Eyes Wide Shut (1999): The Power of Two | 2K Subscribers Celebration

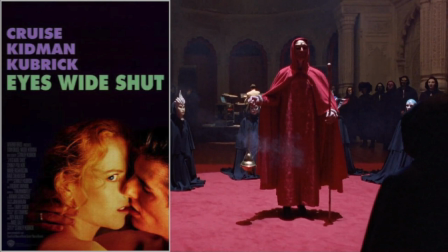[0:00]
One of the most requested films I was asked to analyze was Eyes Wide Shut from Stanley Kubrick. Released in 1999, it was Kubrick's final film before his sudden death. While some speculate, if given the chance,
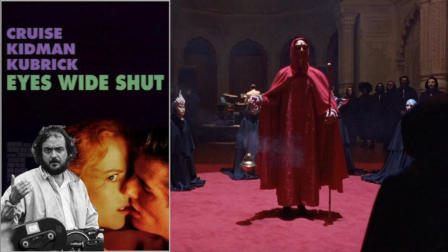[0:14]
Kubrick would have made further edits, but as it was, his final cut was his final cut.
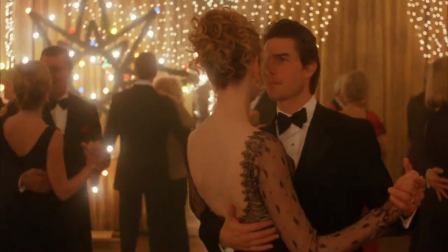[0:21]
Eyes Wide Shut is a psychological drama with Tom Cruise and Nicole Kidman
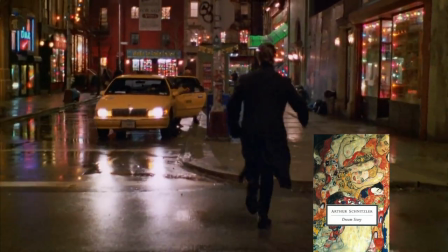[0:25]
and an adaptation of Arthur Schnitzler's 1926 novella,
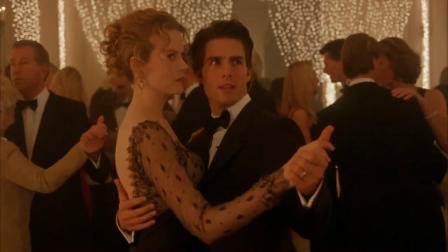[0:31]
Dream Story. This will be an introductory video, as I will be discussing a particular theme throughout the film.
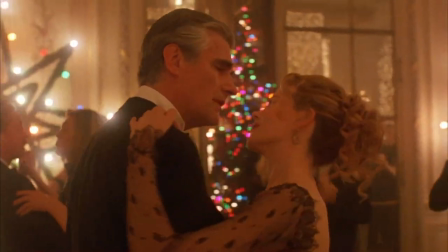[0:37]
It has been right in front of us, and that is the power of two. How Eyes Wide Shut uses pairs.
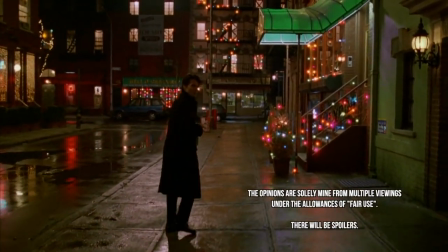[0:44]
As always, the alternative theories mentioned within may cause anxiety, rage, and disbelief.
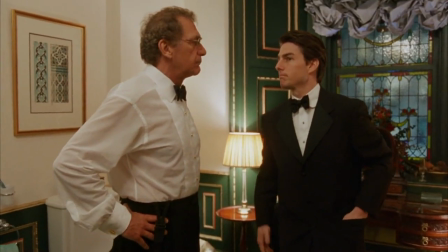[0:49]
But that's why you're here, I hope. They say the easiest way to introduce characters in a story is by twos.
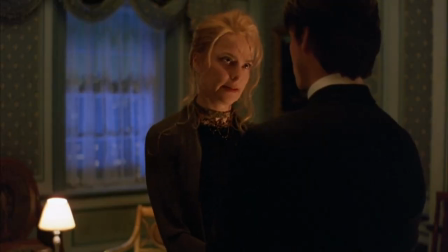[0:56]
Having a pair interact, especially through dialogue and exposition, seems more natural.
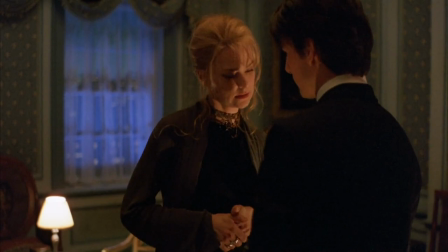[1:02]
They talk to the audience by talking with one another.
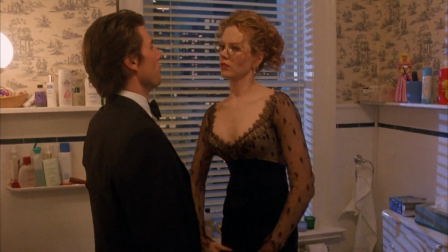[1:05]
This is how Eyes Wide Shut begins with Bill and Alice having an unusually casual and almost irritably unarousing discussion in the bathroom.
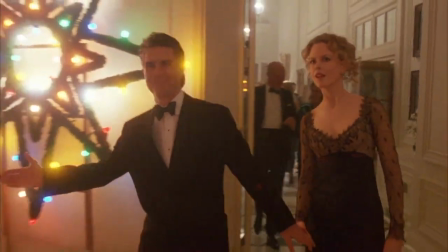[1:14]
When they arrive at the party, still walking side by side just as they had in their apartment, Also a subliminal message on their partnership.
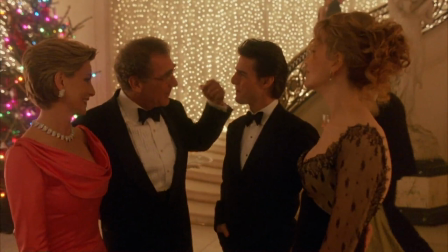[1:23]
They meet their host, Victor Ziegler, and his wife. It's a pair of a pair. Also, we see more than two married couples, but two associations. Alice and Bill dance.
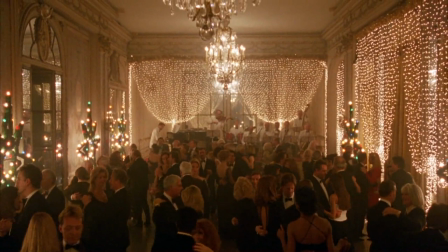[1:36]
We see a much bigger picture that dwarves the couple. They are lost in a world of pairs.
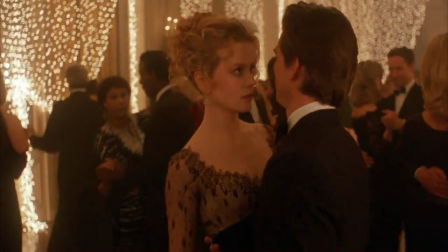[1:42]
Alice questions why she and Bill were invited when they don't know anyone else.
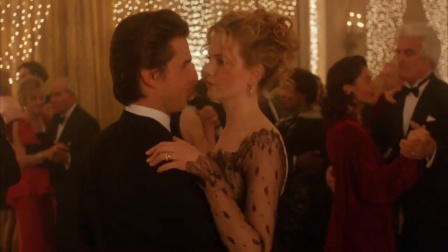[1:47]
This emphasizes their lack of association.
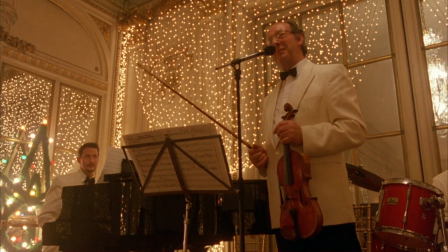[1:50]
We would use the word networking today, whether it's business, family, or, for lack of better words, tribal.
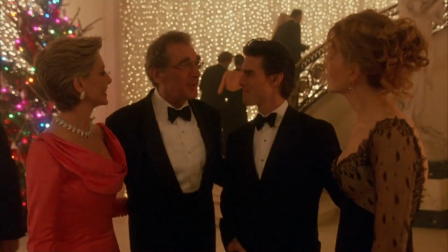[1:58]
Bill replies how he associates with Victor in a doctor-patient relationship. That can also be described as their private one-on-one relationship. But like Bill, has his marital relation with Alice and a professional one with Victor.
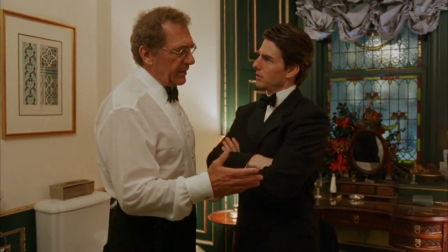[2:13]
We see by dialogue that Bill and other relationships are not exclusive. you can take this one step further and say it's not monogamous.
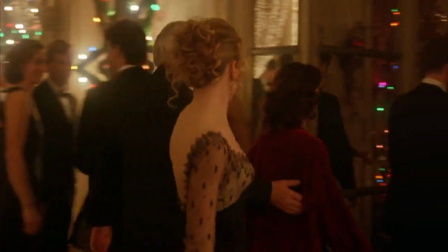[2:22]
This is a subtle foreshadowing of the method of theme that we will see alliances split and regroup elsewhere.
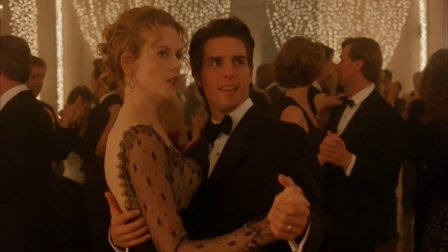[2:28]
The dance isn't over yet and Bill goes on bringing up past networking
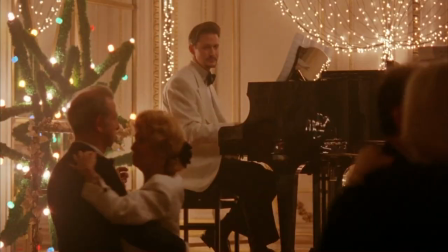[2:33]
experiences with the piano player and ex-medical schoolmate Nick Nightingale.
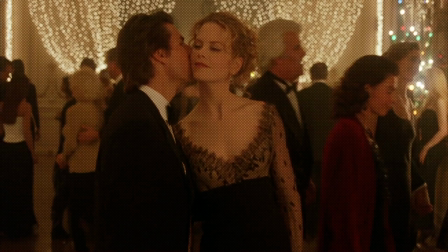[2:39]
Notice how Alice declines joining her husband to say hello to Nick.
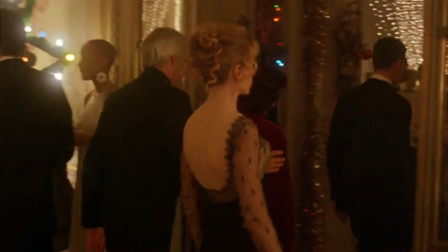[2:43]
This is a literal symbol of branching off and creating new alliances in front of the camera.
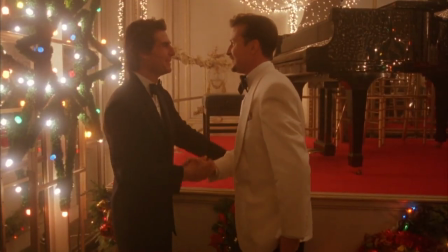[2:49]
Alice exits and we have a new pair, Bill plus Nick. I'm not going to go too deep into their short conversation.
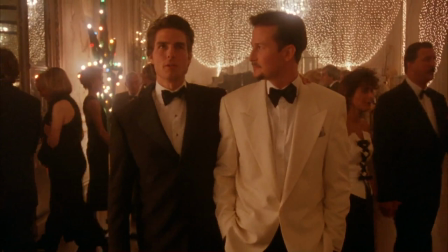[2:58]
I'll describe it as brief, a little off, and something not right. Almost the same uneasy feeling with Bill and Alice in the bathroom.
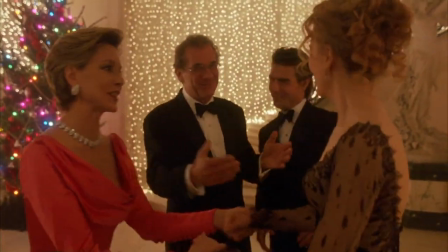[3:07]
The only gracious couple intro was with Victor and we'll see that was a lie.
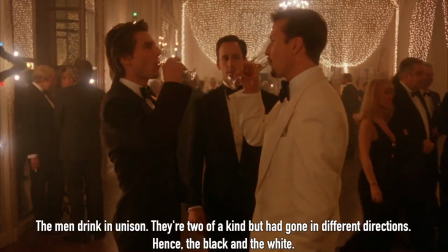[3:14]
But back to Bill and Nick. Their short talk is interrupted by an unhappy-looking gentleman.
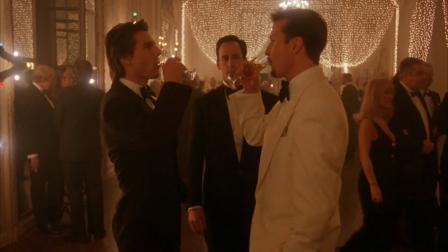[3:19]
This makes me propose an appendix to the theme of pairs, one of threes, and three being an unlucky number and harbinger of dread.
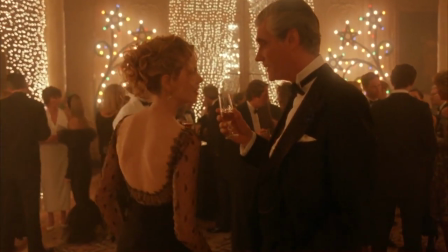[3:29]
Meanwhile, we catch on that Alice has stepped away for a drink and a discussion with a new partner, Sandor the Hungarian.
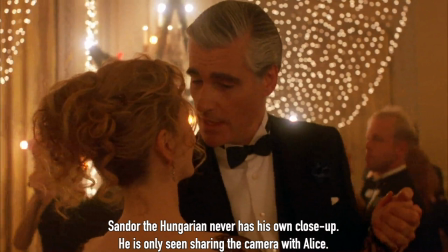[3:37]
Alice and Sandor dance. Sandor tries very smoothly to seduce her.
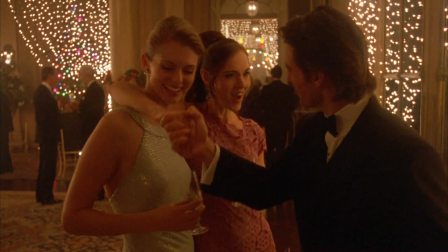[3:43]
We jump to Bill, who just happens to make conversation with two young ladies. The ladies embrace each other, making them a pair. With Bill, however, it makes three and is bad luck.
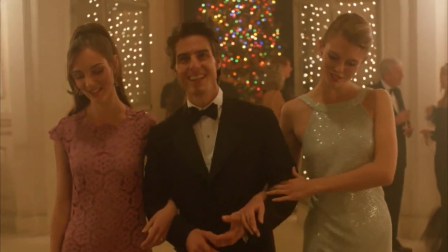[3:55]
They try to seduce him. Is this fate tempting him or fate warning him of making poor life decisions?
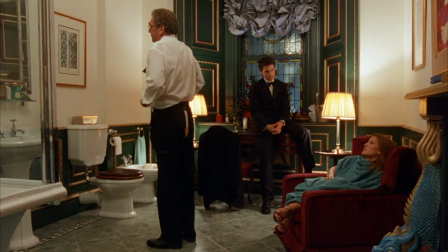[4:02]
Bill is called to Mr. Ziegler's private bathroom, complete with ornate furniture, bidet, and fireplace.